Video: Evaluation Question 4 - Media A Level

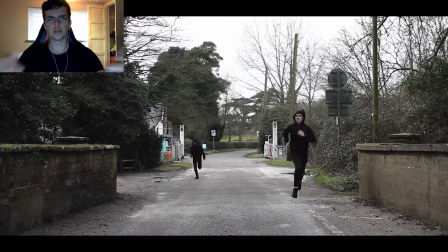(3:59)
Like I said earlier on, most music videos have this sort of thing, or at least one sort of thing, which is special effecty to try and capture, to try and show a bit of difference throughout music videos, because so many music videos are coming out nowadays, and because you don't need as high of a budget to create it,
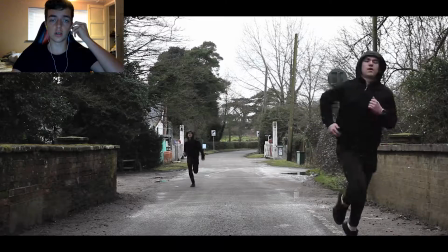(4:19)
you have to set yourself aside from the rest of the competition. So most companies do some sort of special effect thing.
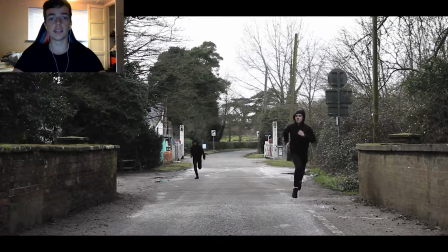(4:25)
Obviously we don't have the money to go out there and create something crazy, but this was just a shot where I mirrored two images together and then used the crop tool to basically have two shots in one,
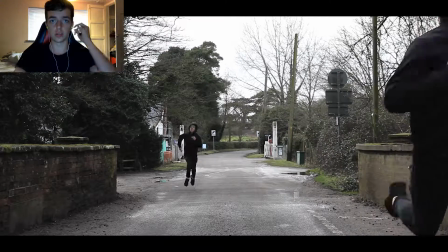(4:37)
which I think works pretty well. Shows him running after himself. He's just so confused, constantly running around in his mind what he should do.
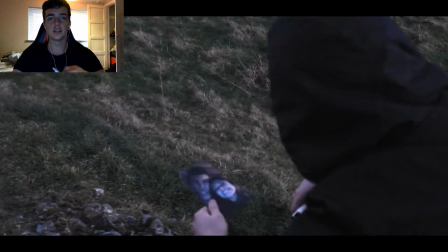(4:45)
And then once again looking at the picture and all these different locations where they used to go together.
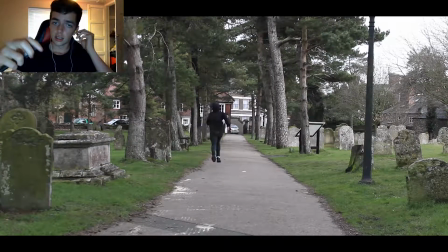(4:50)
The running goes on for a while.
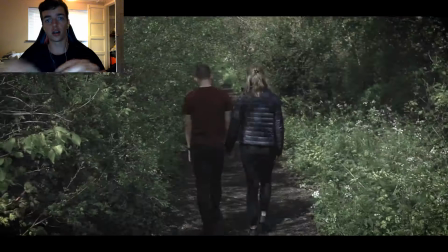(4:56)
it shows obviously light and dark throughout the same locations.
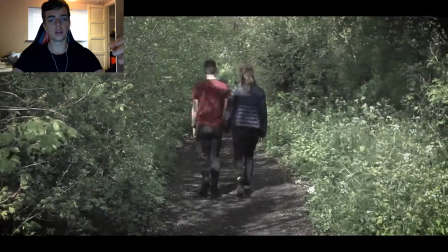(5:00)
And then here, around halfway through the music video at 1:46,
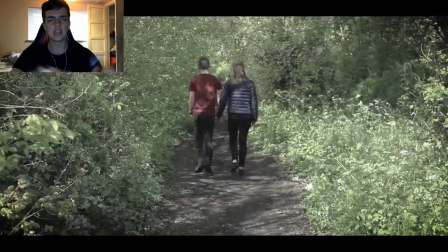(5:07)
it shows them two together in a faded filter with a vignette around it, which shows it's in the past.
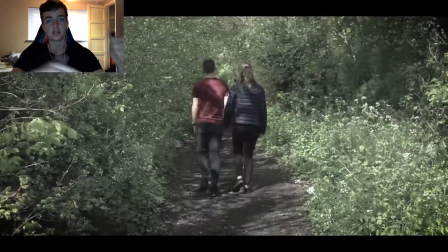(5:15)
It's quite clear to tell that it's in the past because of the editing techniques with a faded film.
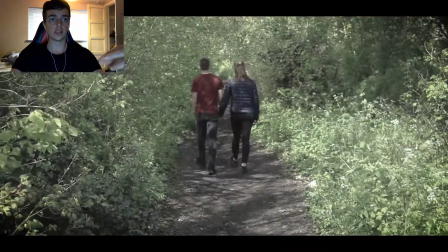(5:20)
It shows that it was prior to obviously what he's now thinking.
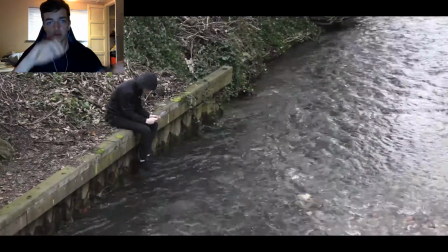(5:25)
It's him remembering the good times that he had with his girlfriend, and then him alone, which clearly shows that they're still not together.
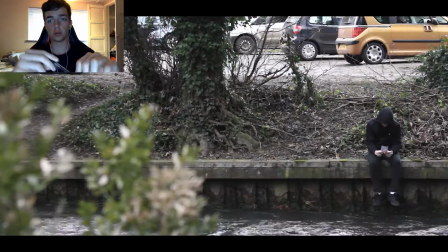(5:37)
Here, just once again, showing the stream of the water, him sitting there for ages on end,
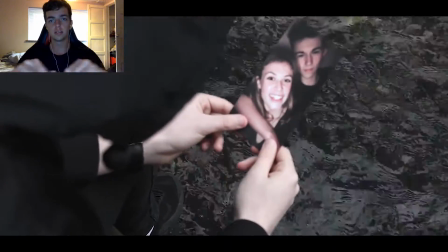(5:43)
confused about what to think because he's lost his girlfriend,
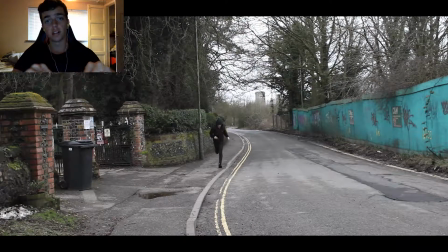(5:48)
and then once again running to fit in with the lyrics,
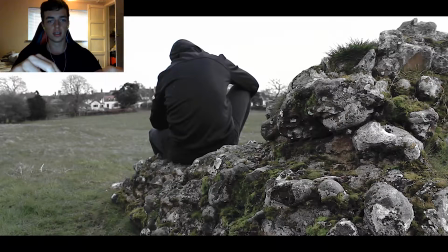(5:53)
running back through locations he's already been through to show he runs a lot to deal with.
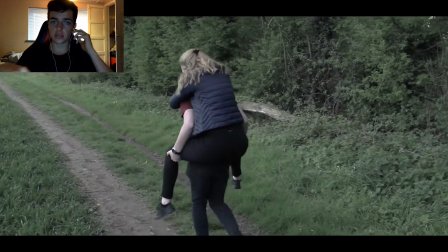(5:59)
Once again, here is like flashbacks together. I think this works pretty well here.
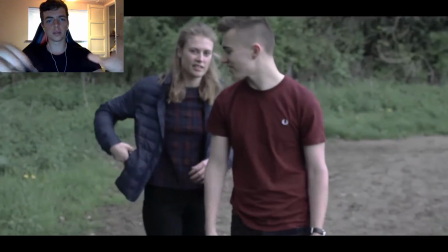(6:05)
However, because of the low light in the pub, we couldn't help the flickering image.
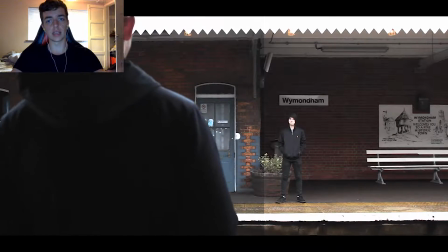(6:10)
But I think that works pretty well, how to adjust the beat of the song. And then once again here is another mirroring image to show him looking at himself because he's so confused of what to think and upset that he's lost her.
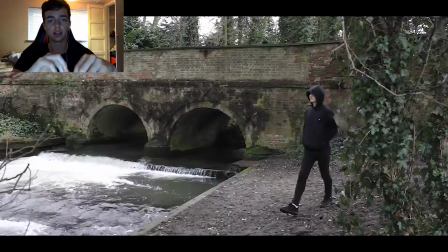(6:25)
And then him walking back to the same location day after day to hopefully find her, and just thinking about her all the time.
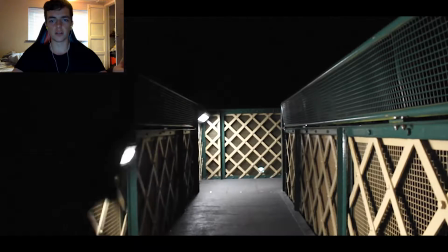(6:34)
And then here, pretty dark area of the music video, he goes and stands above the train track
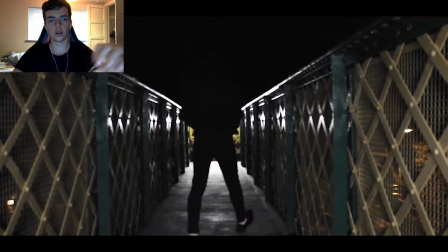(6:41)
and just thinking through what he is thinking about the whole situation.
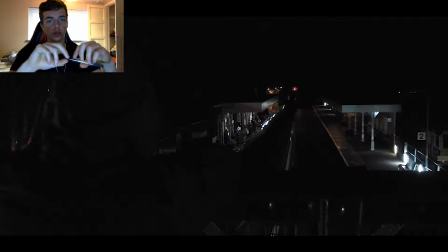(6:47)
And then when the train turns up, once again she's not on the train,
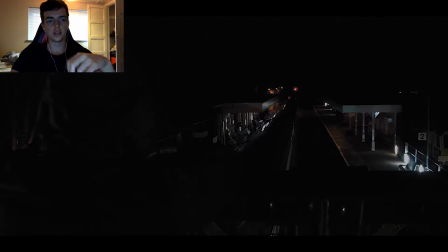(6:51)
and then it fades out with him considering ending his life. So yeah, I think the music video works well. I'm really happy with the final product and think that we've done ourselves quite proud. How the editing contributes to it as well. I used a lot. I spent a lot of time focusing on editing the shots afterwards. So obviously they weren't just raw shots. I edited the effects to make the shot look more improved and better fit into the genre of the song. And then of course with the visual effects, with the episode where he's chasing himself, I really like how that works, and I think that will set us aside from different music videos at this level. Obviously with it being A levels, you don't have the massive budget to go out there and spend on visual effects, so I think that works really well for what we had time to do and also the money to be able to do. And I'm really happy with how it came out. So hopefully you enjoyed it as well. I think it challenges a normal music video through that specific editing moment, and that's something I haven't really seen many music videos do. So I'm quite happy I managed to think of that, and I think it works really well.